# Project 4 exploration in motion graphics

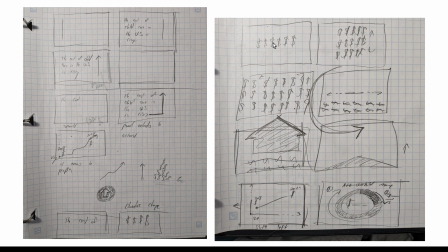And so I did some frames over here of that on the screen and then kind of multiplying, and perhaps there being a camera rotation and then the arrow coming out from that horizontal that's created. In the end, I don't think I'm going to do that, but you can see this process of kind of
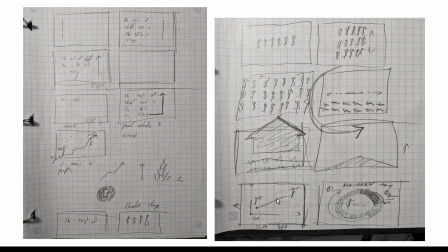storyboarding and getting from one scene to the next is really what I'm trying to think through here. So from here, I decided to jump into some design boards and to actually start looking for the styles. And so I didn't do a style frame, but I did go through that exploration process.
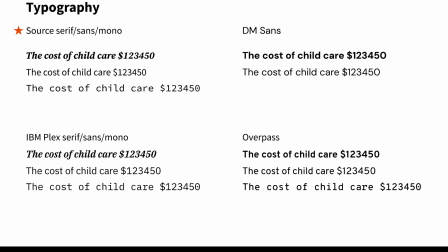So I started with the typography since that was such an important part of the style I wanted to go for. So I explored a few different type combinations and landed on the combination between source serif and source sans.
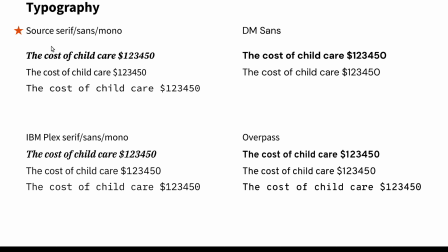I really like DM Sans. I think it's very clean, but the reason I went with the source is because there's a little more contrast in here, and so it looks a little friendlier, and this looks a little bit more like techie.
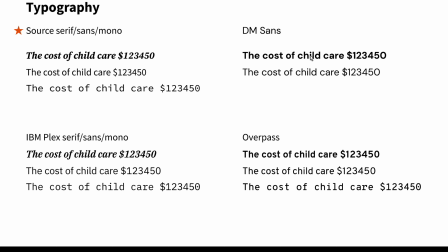And because we're talking about families and talking about child care, I wanted it to look a little more human, and so I went with this. From there, I started looking at some colors.
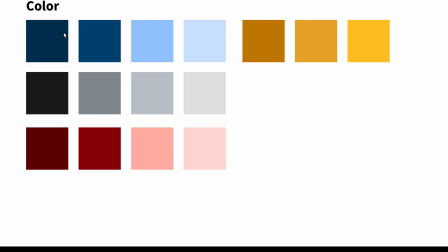I was thinking like a dark blue, kind of like a warmish blue would be a good primary color to work with, so that it's kind of calming and also spacious, and the cooler color can fall into the background and really push that type in the infographics up front.
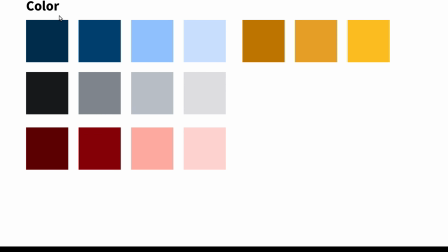So I was thinking of working with a monochromatic palette mainly, and then I threw in some neutrals and some warmer colors here as accents if I need them. I'm not sure that I will, but I wanted to have them just in case.
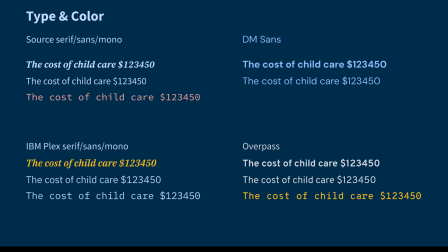And so from there, I started to put these things together just to see what they look like, and landed on this lighter blue as kind of the main color that I would use on the dark blue background.
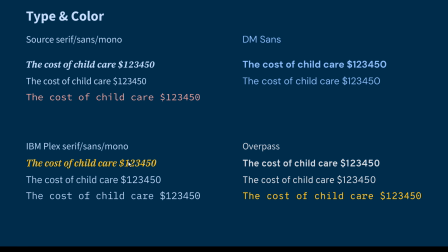But you can see the different explorations here, and I actually think I like this bright yellow as a call out if I do use it.
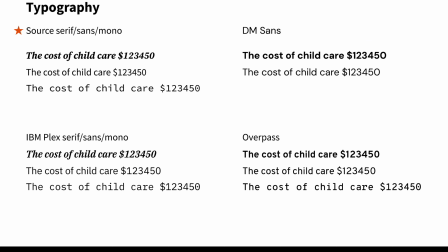So from there, I took my storyboards and I took my kind of style decisions, and I moved into creating some design boards.
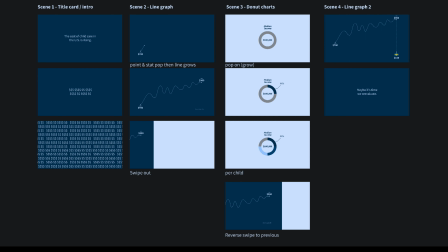So this is what a design board should look like, or might look like, is thinking kind of scene by scene, moving through this animation, how is this going to work? And so I have this opening text come on, I'm calling it a title card or an intro, but I have this coming on here,
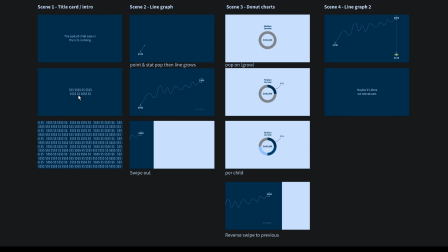transforming into these dollar signs, and then multiplying, and then thinking about that camera rotation and sort of moving to a new empty space. Moving into the second scene, which is going to be a line graph showing the increase in the cost.
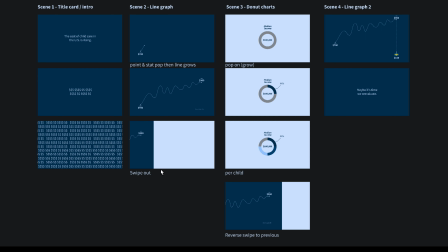Swiping out, so deciding to change the background color from one scene to the next to show that transition, and to also include some repetition with variation there.
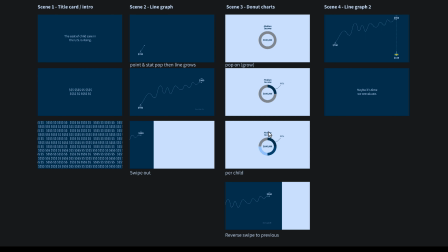And to move into a donut chart that starts to talk about what that dollar value means as a percentage of household income. After talking about that, we'll move back to the line graph. So we're going to move in the other direction so that we're orienting the viewer in space. They're kind of building a mental map here.
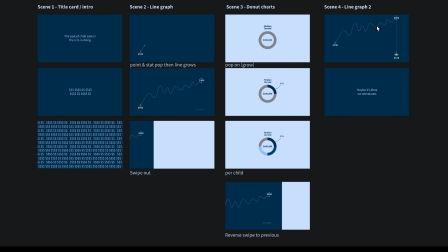And then compare that to what some other countries are doing out there to show the kind of the wide gap between what the US is paying and how some other countries with some more social safety nets are paying for child care.
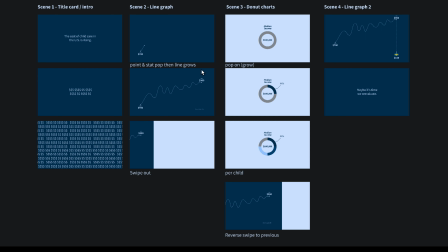And then ending on kind of the same note we started on to tie it all up with a bow, to just have some final text here to end with. So that's my design board.
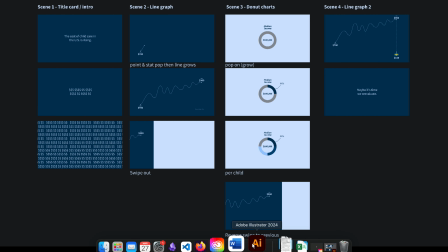The way that I actually work with this, if that's helpful for you, is I just start building these as artboards in Illustrator.